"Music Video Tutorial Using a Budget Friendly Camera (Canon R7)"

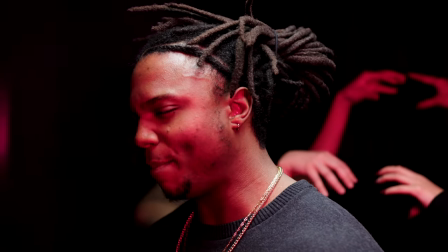684s
This isn't like a crazy fast movement with the gimbal it's just very very slow shooting in 4k 24 fps and we're hitting
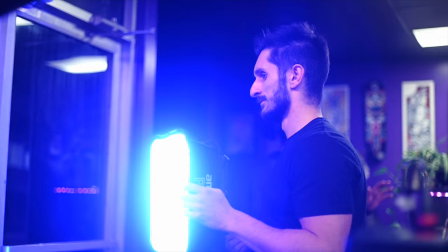691s
this like everybody in the frame with a little bit of like a pink purplish light and that's kind of like the fill light I guess or just filling in half of
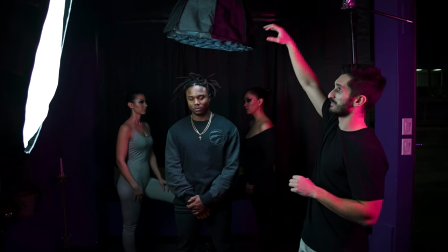699s
the face because what this overhead lighting setup is doing is basically just casting a shadow, casting allies on him.
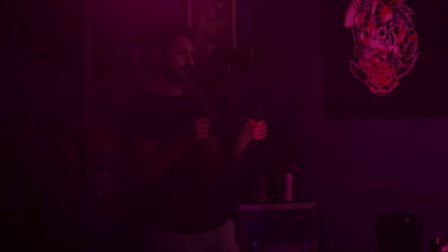705s
It's a very like emotional looking shot. This is something that I don't usually do. It's something that you want to kind of use sparingly.
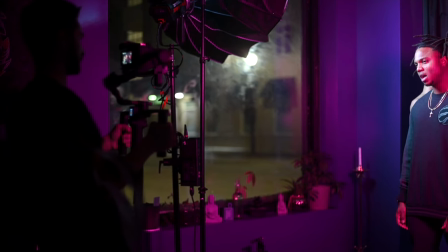711s
It's the only time we're going to use this for this entire music video. Just something to kind of sprinkle in.
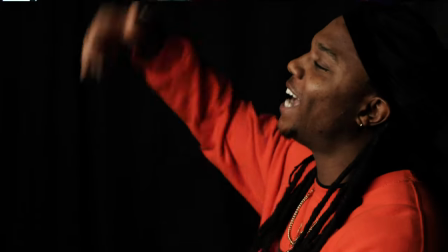716s
One other thing I want to mention too is that I'd say about 90% of the shots that we've shot today have been in this corner.
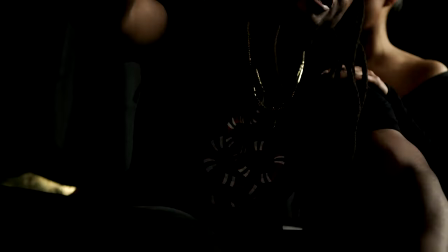723s
So we're literally just cheating the angles or getting angles looking up at the artist,
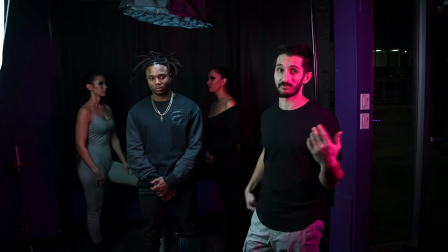727s
looking down on him using a gimbal and really the only other shot that we got here was in the hallway and then we're going to grab a shot in one of the tattoo rooms.
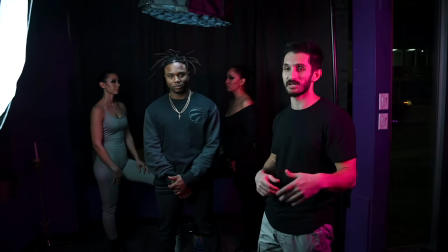734s
We're going to get on to the last scene here and then we're going to location number two.
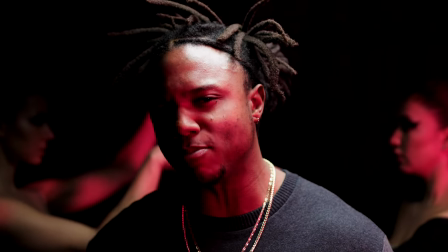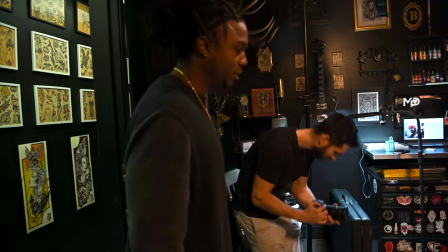743s
So the next location we are using again the Tokina 11 to 20 millimeter wide angle
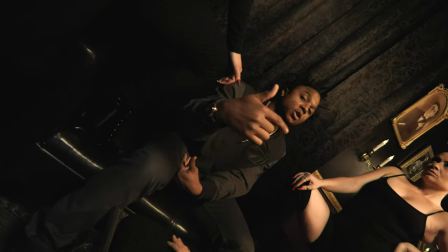747s
lens and filming both scenes in 60 fps at 1 over 125 shutter speed.
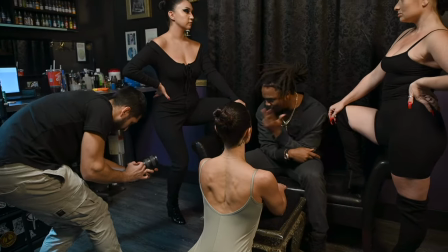753s
Both of these scenes will be performance scenes.
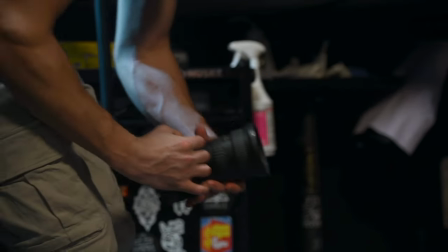755s
Here we're capturing a lot of handheld shots as well as a unique shot where I actually twist the camera body 90 degrees when the artist finishes certain lines of the song,
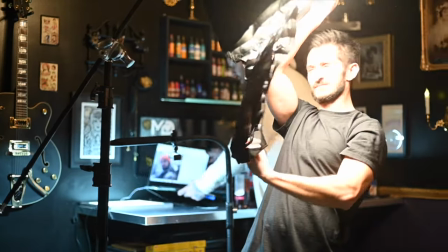764s
as you can see here. The only light we used was the GVM SD80S light and set the Kelvin temperature to 3500 to warm the room up.
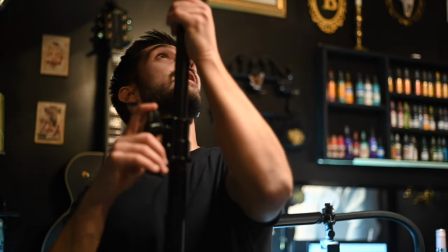772s
I placed it above all of the subjects heads, pointed the light down on a 45 degree angle,
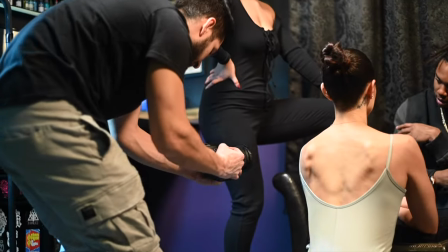777s
and removed the egg crate so the light spills all over the place and evenly lights the subjects in frame.
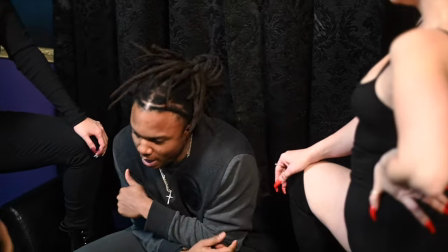783s
For how small this SD80S is, I was very impressed by the light output.
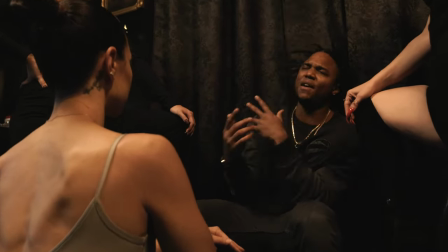787s
If you're interested in this budget, yet super capable light, I left a link to it in the description down below.
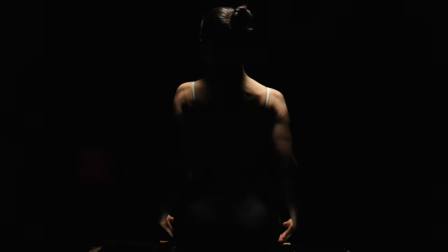794s
Alright guys, so I forgot to vlog the last shot that we did, but basically we laid over a mirror on top of this ottoman.
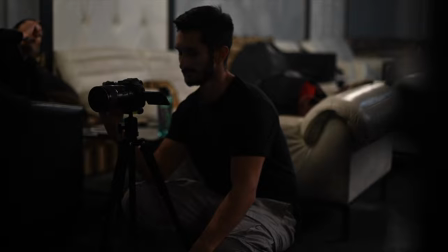802s
And basically I just set up a tripod shot on the 35mm f1.4. I shot it f1.4 and 4k 60fps. And I literally just let the tripod do all the work. We had an extra just doing a bunch of movements on the ottoman. We had a mirror set down.
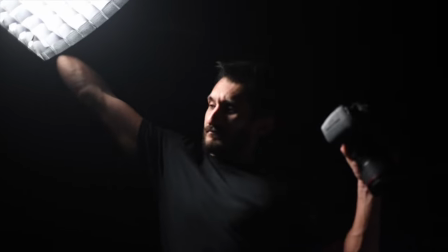818s
It looked really really cool and all I did was use an Amran P60C panel light I tossed a grid on there So the light didn't spill all over the place because we
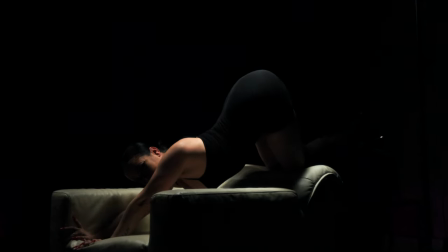827s
wanted to have that spotlight moonlight shot So we had the Amran P60C probably about six feet above the subject Pointing directly down on her and I had it set to maybe like 10% We just wanted to catch like a lot of shadows on her back While she was doing a bunch of different movements about halfway through Maybe two minutes of grabbing that footage when we felt we had enough I actually tossed a prism lens FX kaleidoscope filter on the 35mm and I just used a little step-up ring here And all I did was literally just on the tripod I was just moving the kaleidoscope really really slowly I was doing sometimes some like really jerky motions,
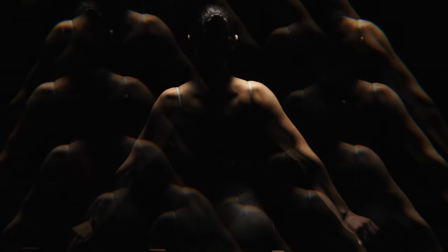865s
and it looked like beautiful like unbelievable Once we did that I
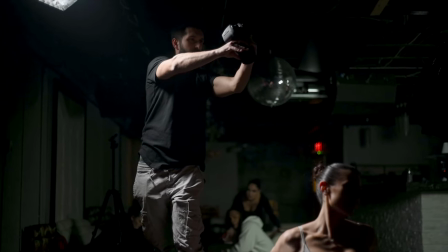870s
actually stood up on a chair and I grabbed a shot looking directly down on the subject.
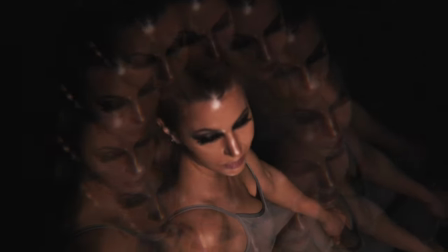875s
I did some without the kaleidoscope and then with the kaleidoscope filter. So those shots turned out really really sweet and honestly guys it was super simple. This is a shot that you guys can pull off. Literally just cut all the lights, shoot in the dark and your key light, the only light you're using is just a panel light. Whether it's a panel or like a really small light with like a soft filter. You have to have some sort of soft filter with a grid to pull that off so the light doesn't spill all over the place That's the reason why we use egg crates on our grids on our lights It's just so the light doesn't spill all over the place So the second shot that we're gonna be grabbing is I actually have a the Amaran P60C panel light And it's actually tilted upside down on a c-stand and
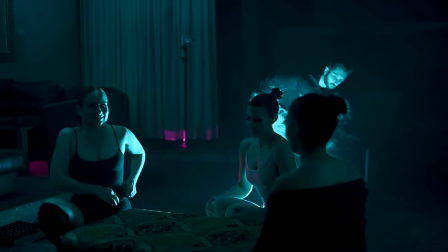918s
it's pointing directly at this ottoman And we're gonna have some extras just doing a bunch of different poses and movements on the ottoman and we're actually backlighting them and on the P60C panel these things are awesome they cost like maybe 200 bucks each and they're full RGB spectrum by color as well as have like I think 10 or 15 different effects built into them strobe effects and whatnot so we have it on the party mode it's called so it's just slowly
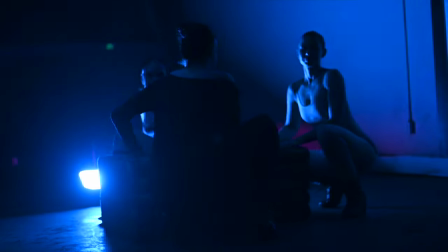943s
changing colors while the subjects and talent are going to be doing different movements on the ottoman and I'm literally just going to grab tripod shots Again, I'm going to have it in the exact same location as the first shot. And all I'm going to do is grab the shots without the kaleidoscope and then toss the kaleidoscope on there.
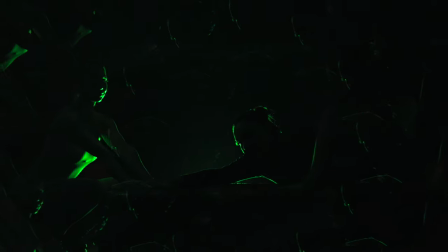959s
Grab some more shots with it. I think that these are going to be like staple skeleton shots for this music video. And it's so simple. I mean, for the silhouette shots, I am going to turn up the P60C panel light that is casting that silhouette on the back of the subjects. And I'm going to kill this key light. So there's gonna be no key light and all you're gonna see is that silhouette of the models.
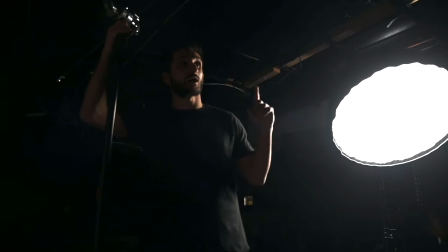981s
It's gonna look so so good Alright guys, so we're gonna grab one more performance scene here for this location.
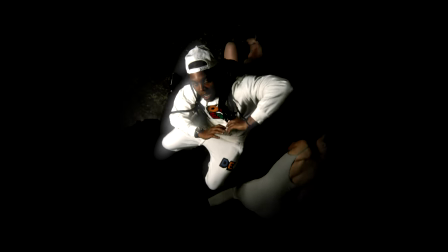987s
It's the second last scene of the night We're kind of using like a poor man's bird's-eye view
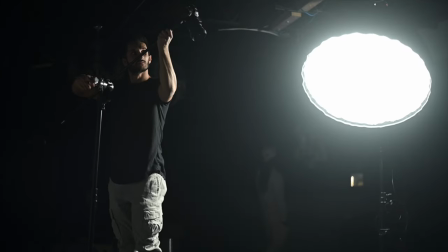992s
set up here so I got a c-stand with my Canon r7 just on the end of it and
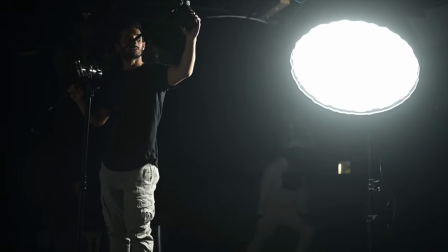998s
Obviously standing on the chair so I can adjust the manual focus here So we're not gonna use autofocus because it's a little dark. So we're gonna shoot this in 4k 60 so we have the option to slow mo any of these clips. I'm gonna kind of direct Pimpton to occasionally look up at the camera and acknowledge it and the camera is literally looking directly down on him.
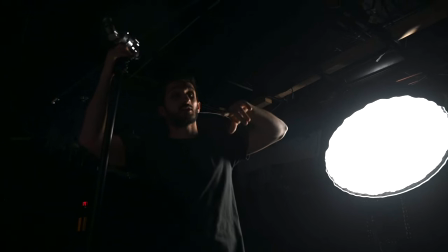1015s
The lens we're using is the 11-20 Tokina and then I put the prism lens FX dream filter on there so it's gonna kind of look a little like glowy which is kind of cool. So we're punched all the way out at 11 mils so super wide angle lens and yeah we'll see how this
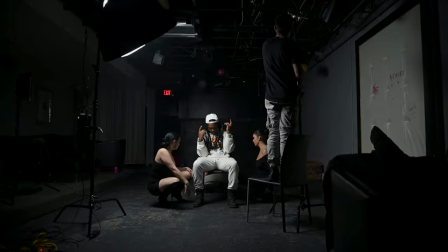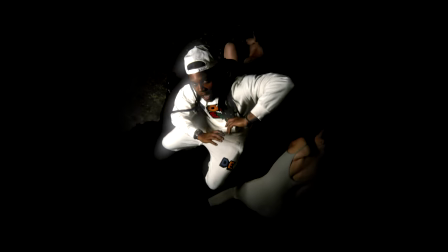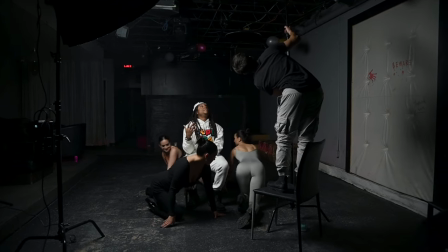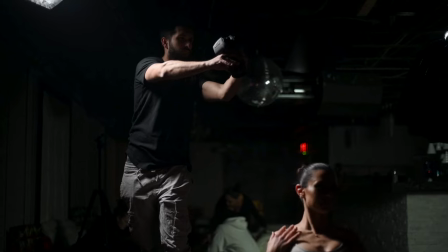1051s
And that's a wrap for this music video.
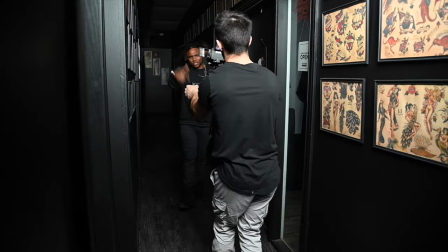1053s
So going into this music video, the artist Pimpton had sent me a treatment that he wanted to follow and between his vision for the music video
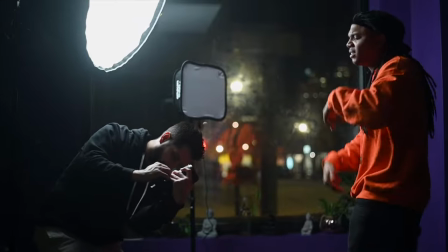1060s
and me applying what I know on the technical side of video to even cheating upwards of 10 scenes in one corner of a room,
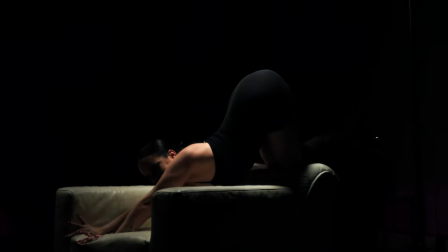1066s
we pulled off a really clean looking music video. If you guys want an extremely in-depth,
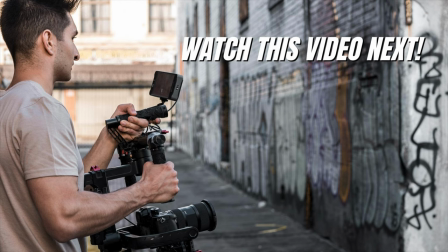1072s
underrated music video gimbal tutorial where I teach you seven different gimbal movements specifically for music video filmmaking, be sure to check out this video next. I'll see you guys in the next video. Peace.